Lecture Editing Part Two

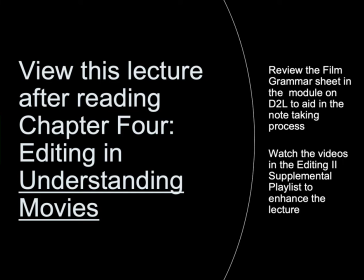[0:00]
View this lecture after reading Chapter 4, Editing, in Understanding Movies. Review the film grammar sheet in the module on D2L to aid in the note-taking process. Watch the videos in the Editing 2 supplemental playlist to enhance the lecture.
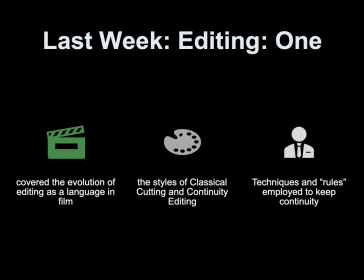[0:20]
Last week in Editing 1, we covered the evolution of editing as a language in film, the styles of classical cutting and continuity editing, and techniques and rules employed to keep continuity.
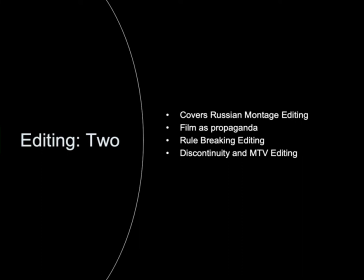[0:37]
Editing 2 covers Russian montage editing, film as propaganda, rule-breaking editing, and discontinuity and MTV editing.
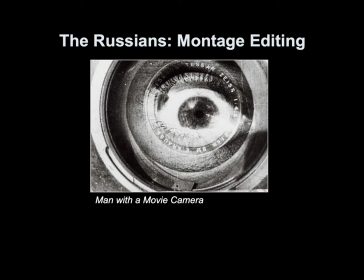[0:50]
The Russians, Montage Editing
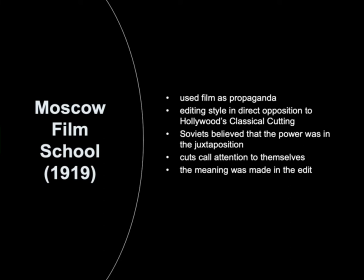[0:57]
The first film school ever was in Moscow, opening in 1919. In the school, they used film as propaganda. The editing style used was in direct opposition to Hollywood's classical cutting.
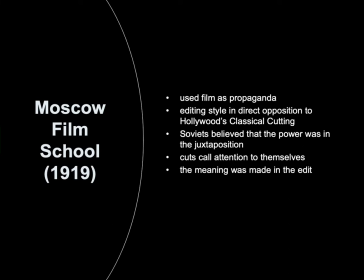[1:14]
The Soviets believed that the power was in the juxtaposition and that the cuts could call attention to themselves. they believed the meaning was made in the edit.
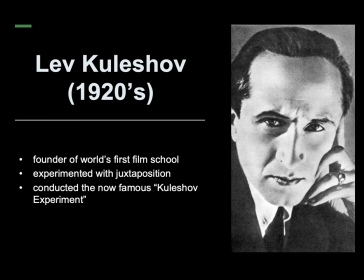[1:28]
Russian director Lev Kulshav in the 1920s, founder of the world's first film school, he experimented with juxtaposition and conducted the now famous Kulshav experiment.
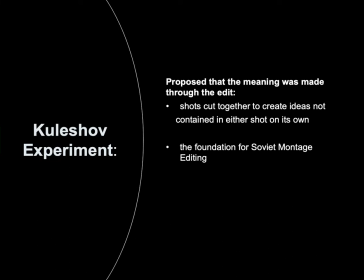[1:46]
The hypothesis of the Kulshav experiment proposed that the meaning was made through the edit. Shots cut together to create ideas not contained in either shot on its own,
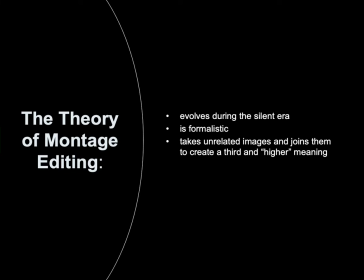[2:01]
and this becomes the foundation for Soviet montage editing. The theory of montage editing evolves during the silent era. The theory of montage editing is formalistic.
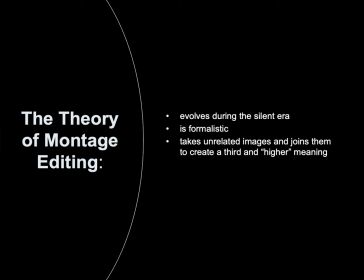[2:19]
The theory of montage editing takes unrelated images and joins them to create a third and higher meaning.
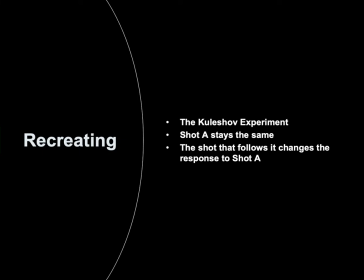[2:29]
Recreating the Kulshav experiment. Shot A stays the same.
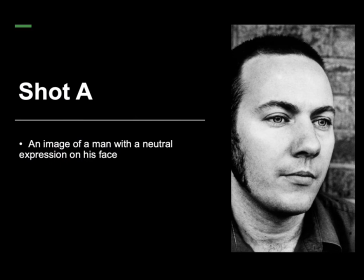[2:33]
The shot that follows it changes the response to shot A. Shot A is an image of a man with a neutral expression on his face.
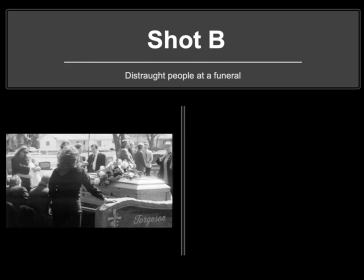[2:50]
Juxtapose that with Shot B, distraught people at a funeral.
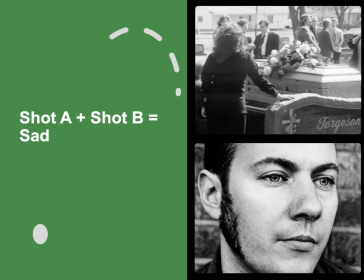[2:59]
Within this experiment, the meaning is made in the edit, so joining shot A with shot B creates the third and higher meaning that the man is sad.
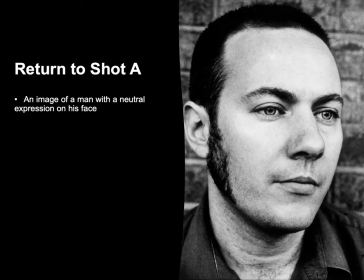[3:15]
Again, return to shot A, man with a neutral expression on his face.
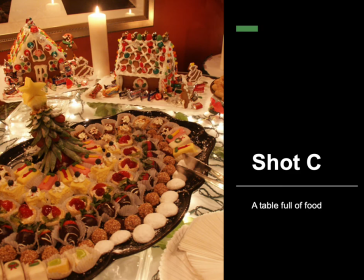[3:24]
Juxtapose that with shot C, a table full of food
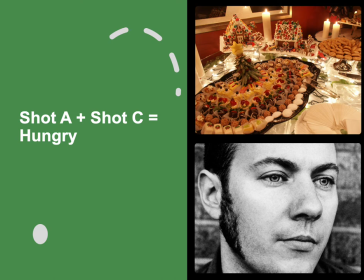[3:31]
So in this instance, joining shot A with shot C Creates the emotional response in the audience that the man looks hungry
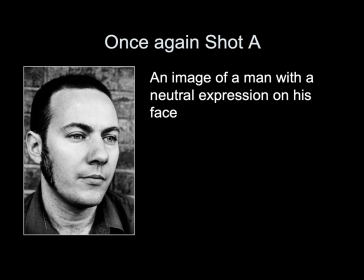[3:46]
Once again, the image of the man with the neutral expression on his face
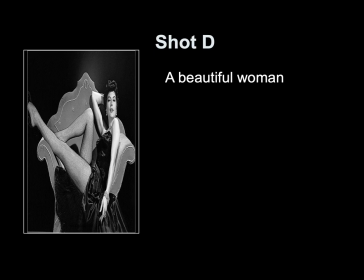[3:55]
juxtaposed next to shot D, a beautiful woman.